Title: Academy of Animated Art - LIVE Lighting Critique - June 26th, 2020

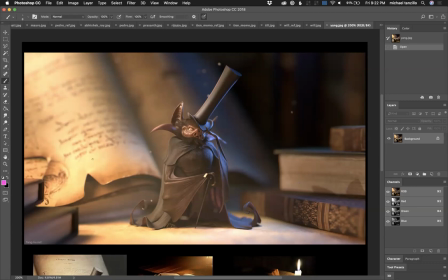And because it's nighttime, it would be weird that he would be, that the background behind him would get super bright. So we can just massage that in. So basically what I would do is I would tone this down, try and get it more framing around him,
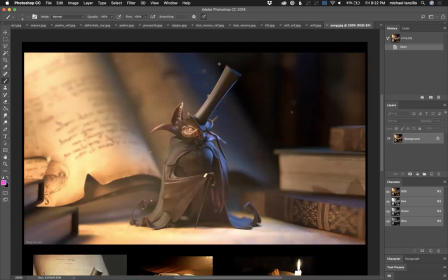and then allow like the basics of his dark shape to go through. In terms of other notes, just there's some dark, sharp shapes over here. Looks like maybe a rim light is casting a shadow onto those books, just something to be aware of there. I think his, I love the specularity on his face.
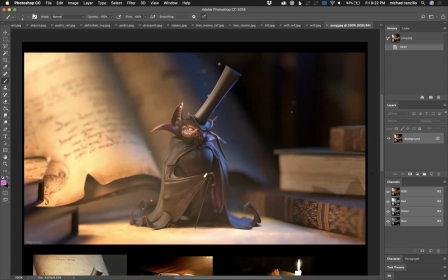I love it. Love his eye value. I like the way the wings are looking. I just think that like the diffuse in his face can get a little bit brighter.
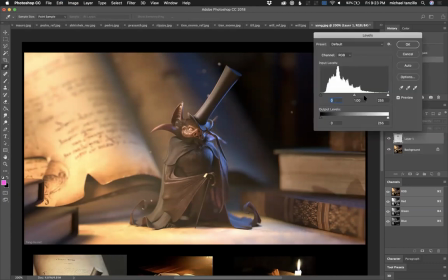Let's see if we can just raise that up. And then let's go ahead and tone down the saturation.
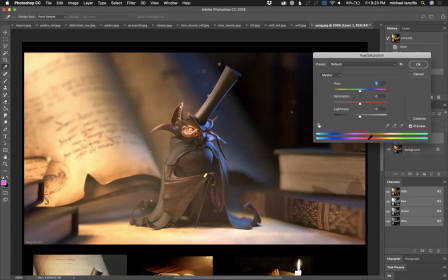So we tone down the saturation.
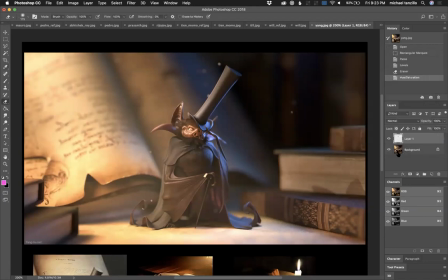And then let's see. So it's not much, but just a little bit more to kind of get it to pop. But it's really, because really what we want to be focusing on is not only his face, but just like right in here is looking really nice.
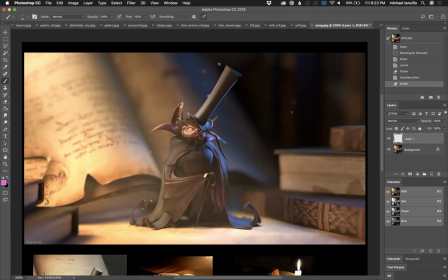And then the only, yeah, I like the floating particulates in the air. I would maybe consider getting one in focus a little bit, just to be in there.
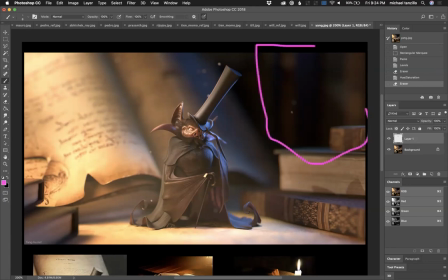Love this subtle amount of shape back here, like just like it's nothing really. It's just a couple of like blurry abstract shapes. Just throwing like some value back there gives us a hint at the environment.
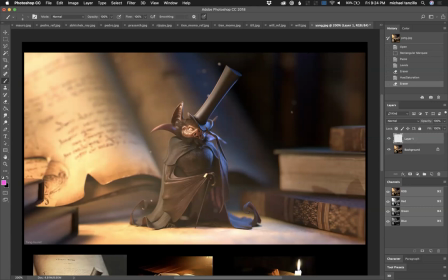I think that's really cool. So keep going. Yeah, this is great. I think you're doing really, really nice work. And then maybe try and get a little bit more bump, or just some more texture into the hat, because it's a little bit flat, but not much.
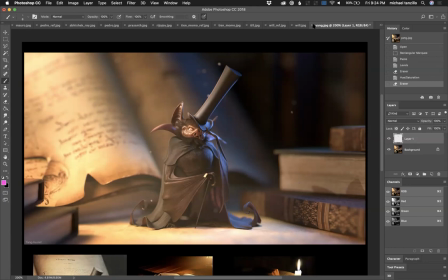Just like a little bit more texture in there, and you're good. Really great stuff. Okay, so Frau.
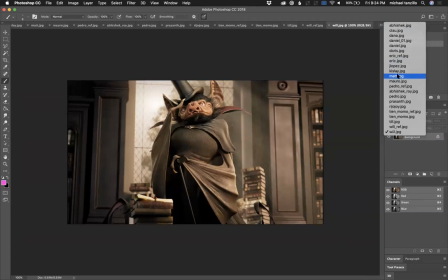Did I miss you?
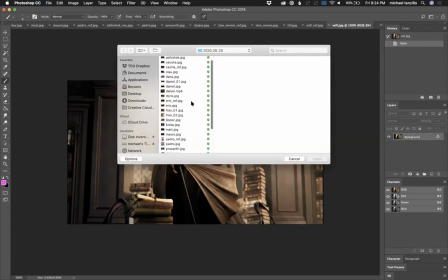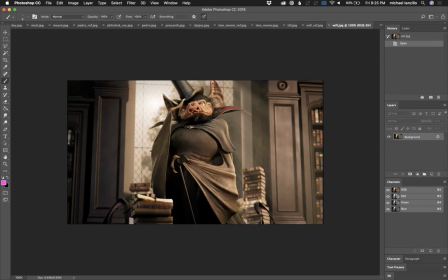You know, I think, let me see. Let me grab yours real quick. Sorry. I swore I saw yours earlier. Just one sec.
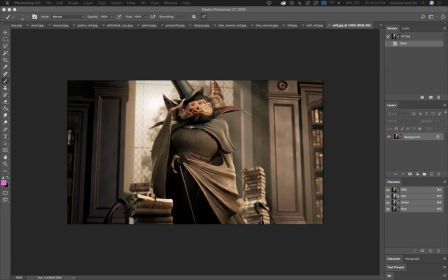Oh, no, we got Fran. Oh, Fran, that's why. Oh, no, it's Fran that was here, right? Frau, if you're here, let me know. Yell at me, and I'll get to you. So Matt Hicks, you are here as well. So Matt made a comment that made me giggle today.
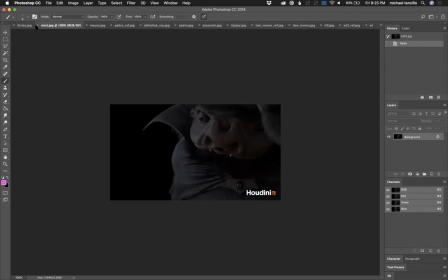I was going through all these, and I was kind of like in serious work mode, and Matt said that, what was it, like his little Yoda fangs? Is that the comment that you made for this one? And it just made me laugh. I don't know why Yoda fangs made me laugh.
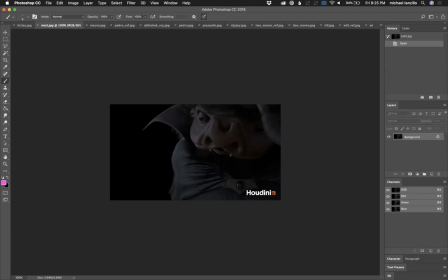So you were using Houdini, you're learning the software. I think that's great. Overall, I think you just like, there's just more dynamic range than you can get. Because like right now, we're only really isolating down to like the bottom third. If we
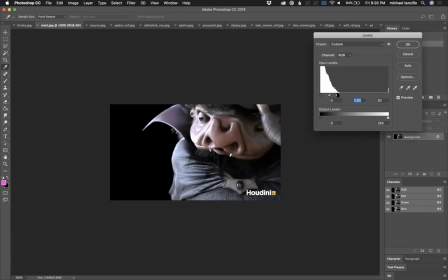kind of increase these values, really get it into something somewhere in here where we can really take advantage of it. Toothy Yoda, that's what it was. Toothy Yoda made me laugh. There we go. So we get this a little bit brighter. I think we can push some of the warmer tones in his skin just a little bit harder.